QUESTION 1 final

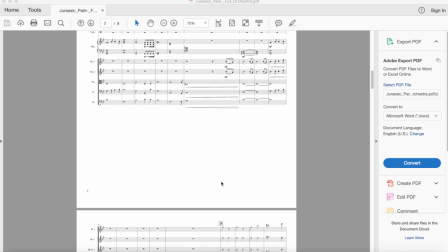So first we had to decide a soundtrack for our trailer. And because I take music A-level, we were able to deconstruct John Williams' theme for Jurassic Park,
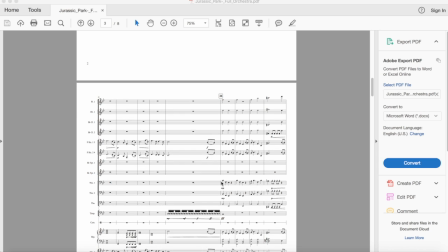where we discovered that the main form of a soundtrack is to have a memorable 4-bar motif that repeats throughout,
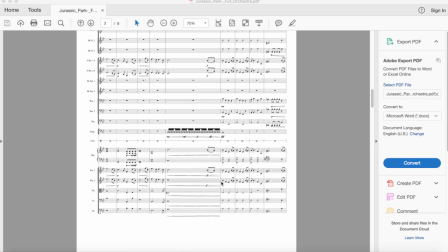so the audience will be able to pick up on this and remember it and sing it at a later date.
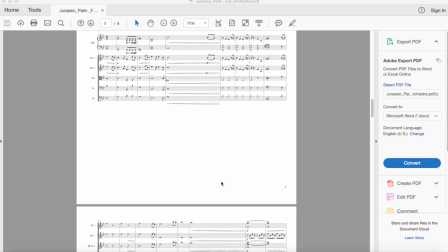Due to this, we picked an upbeat piece of music with a few memorable bits of the piece,
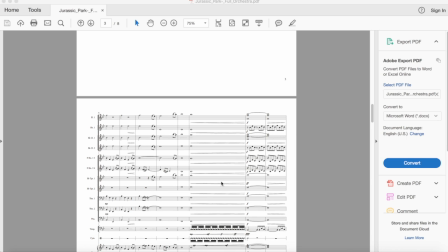which you can hear in our trailer.
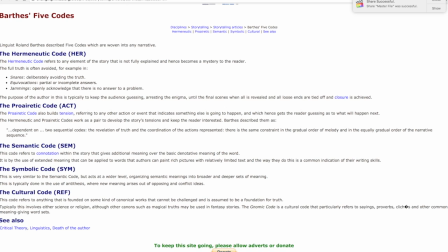We also used the Bath's Enigma code to gain interest from our audience, and we noticed that this was present in a lot of film trailers.
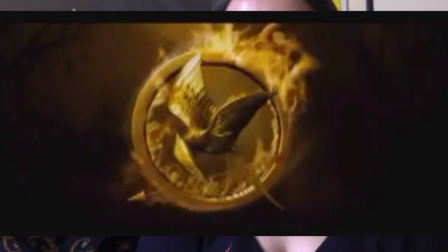One that I deconstructed, The Hunger Games, used the Enigma code, not giving too much away, so that the audience want to see the complete film.
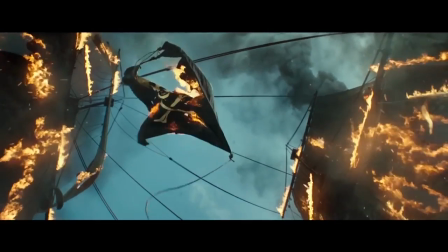Also, during action-adventure films, we discovered that a narration of a main character is a form that is used often.
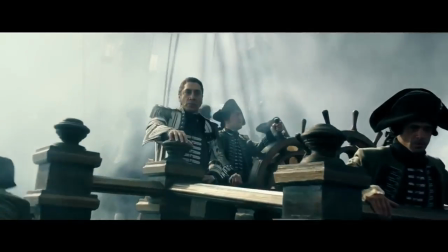Had infected the seas for generations.
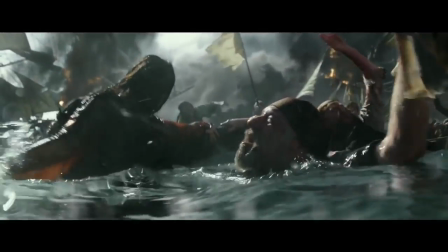Therefore, the audience gets to know some parts of the personality of the character. Therefore, we use the narration of Victor on 2 occasions throughout, describing briefly what the narrative of the story will be.
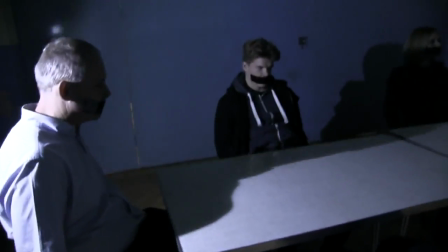Everyone in this room knows why they are here. You all played a part in my daughter's death.
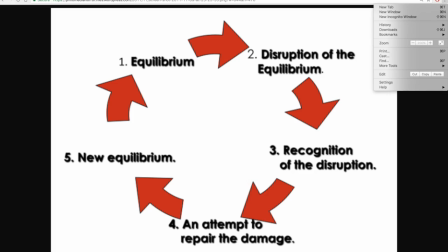Now it's my turn.
We also used Todorov's new idea of new equilibrium.
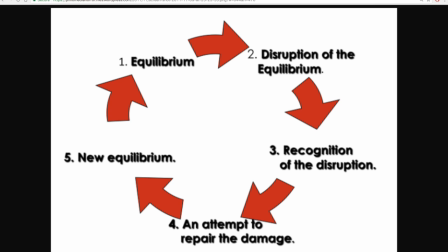So at the rather than in our trailer, at the end of the whole film plot, once the problem has been solved, a new equilibrium is presented through the use of
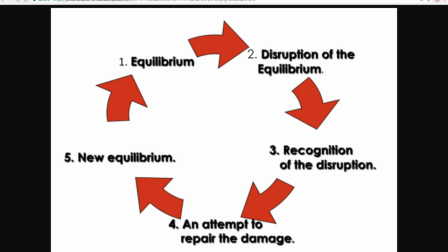someone watching over the new family to present danger and things like that. So then if there was ever to be a sequel, then that could lead on to that.
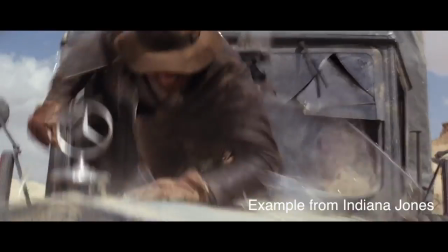We also discovered that using short bursts of action would keep an audience engaged and involved in our film.
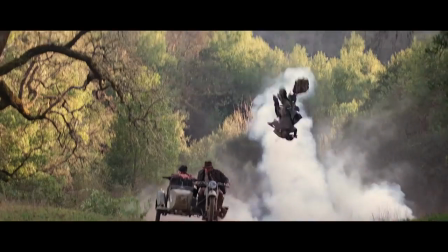Therefore, during our trailer, the action starts quite slowly, however, builds up to the main action towards the end. Another convention of action-adventure trailers that we used was the use of really fast editing,
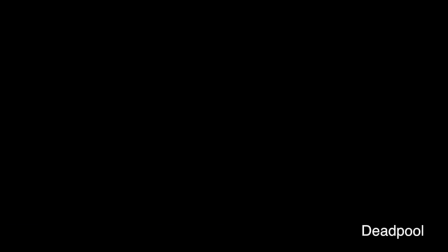so putting short cuts all together, giving the appearance that the action is extremely fast.
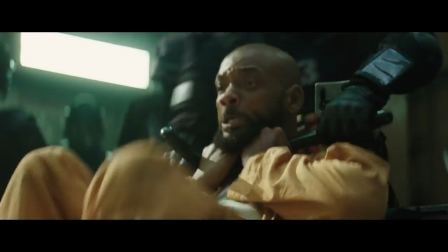When one of the trailers that I deconstructed, which was Suicide Squad, used this noticeably.
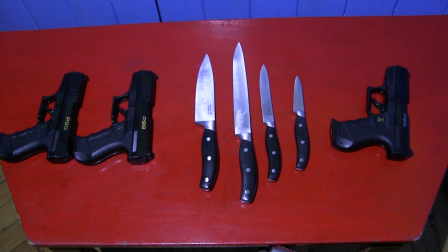We developed our genre by adding the subgenre of horror, which can be seen using some of the weapons we have, and narrative, which is quite brutal, with all the killings and stuff, which isn't always considered a typical convention of action-adventure genre. Another development that we made of action-adventure conventions was the representation of women.
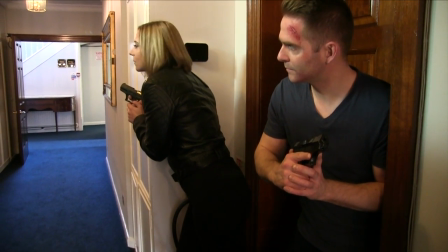So incorporating Laura Mulvey's male gaze, we decided that we could have an attractive
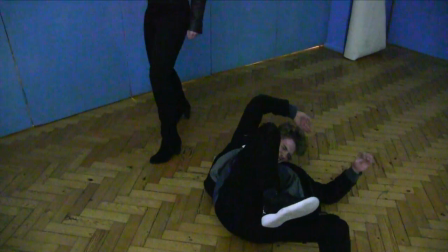female lead, yet not sexualise her enough to make her weak and apply to Laura Mulvey's male gaze.
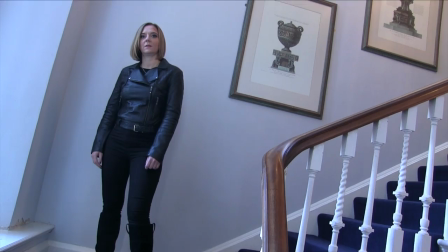We wanted to incorporate a beautiful action hero that is attractive to a male audience,
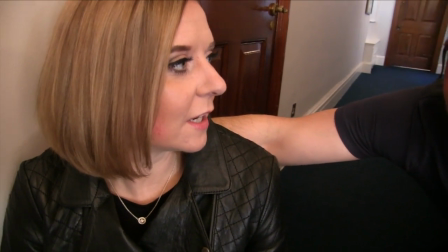but is not solely used for the purpose of sexualization, and instead you can be a strong, bold,
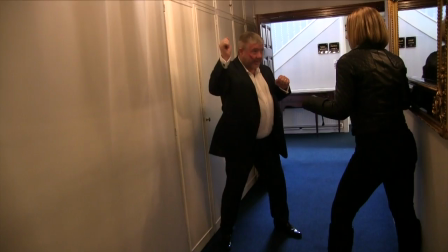independent female character whilst being beautiful and attractive.
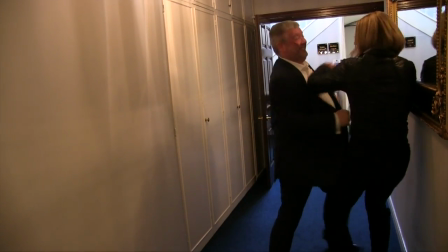A similar example of this would be someone like Lara Croft.
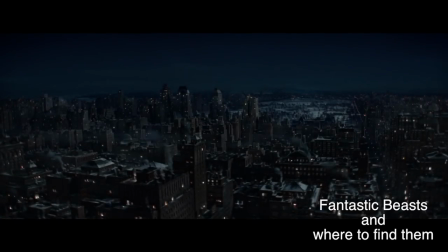We challenged many conventions during the making of our trailer.
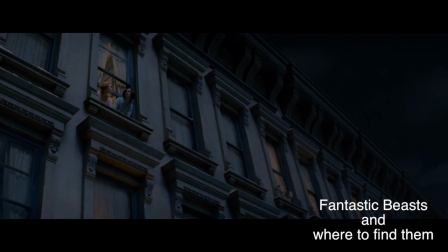For example, many action-adventure films are set in a modern city with very high-tech components to the film.
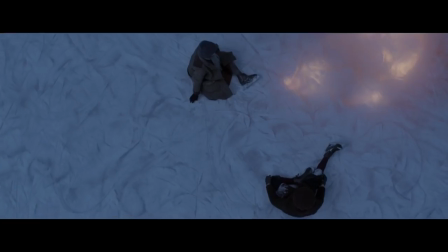However, we decided that we wanted to make our film more relatable for an audience like ourselves, therefore set it in an unknown
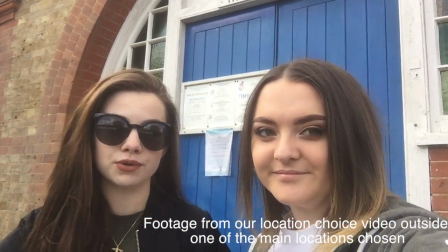rural location with less high-tech weapons such as knives and guns,
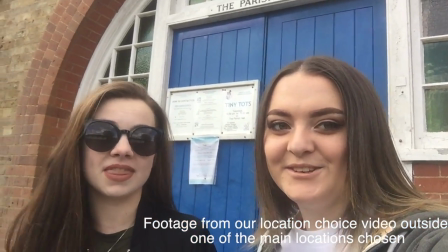so our audience would feel like they could too be involved if they so wished.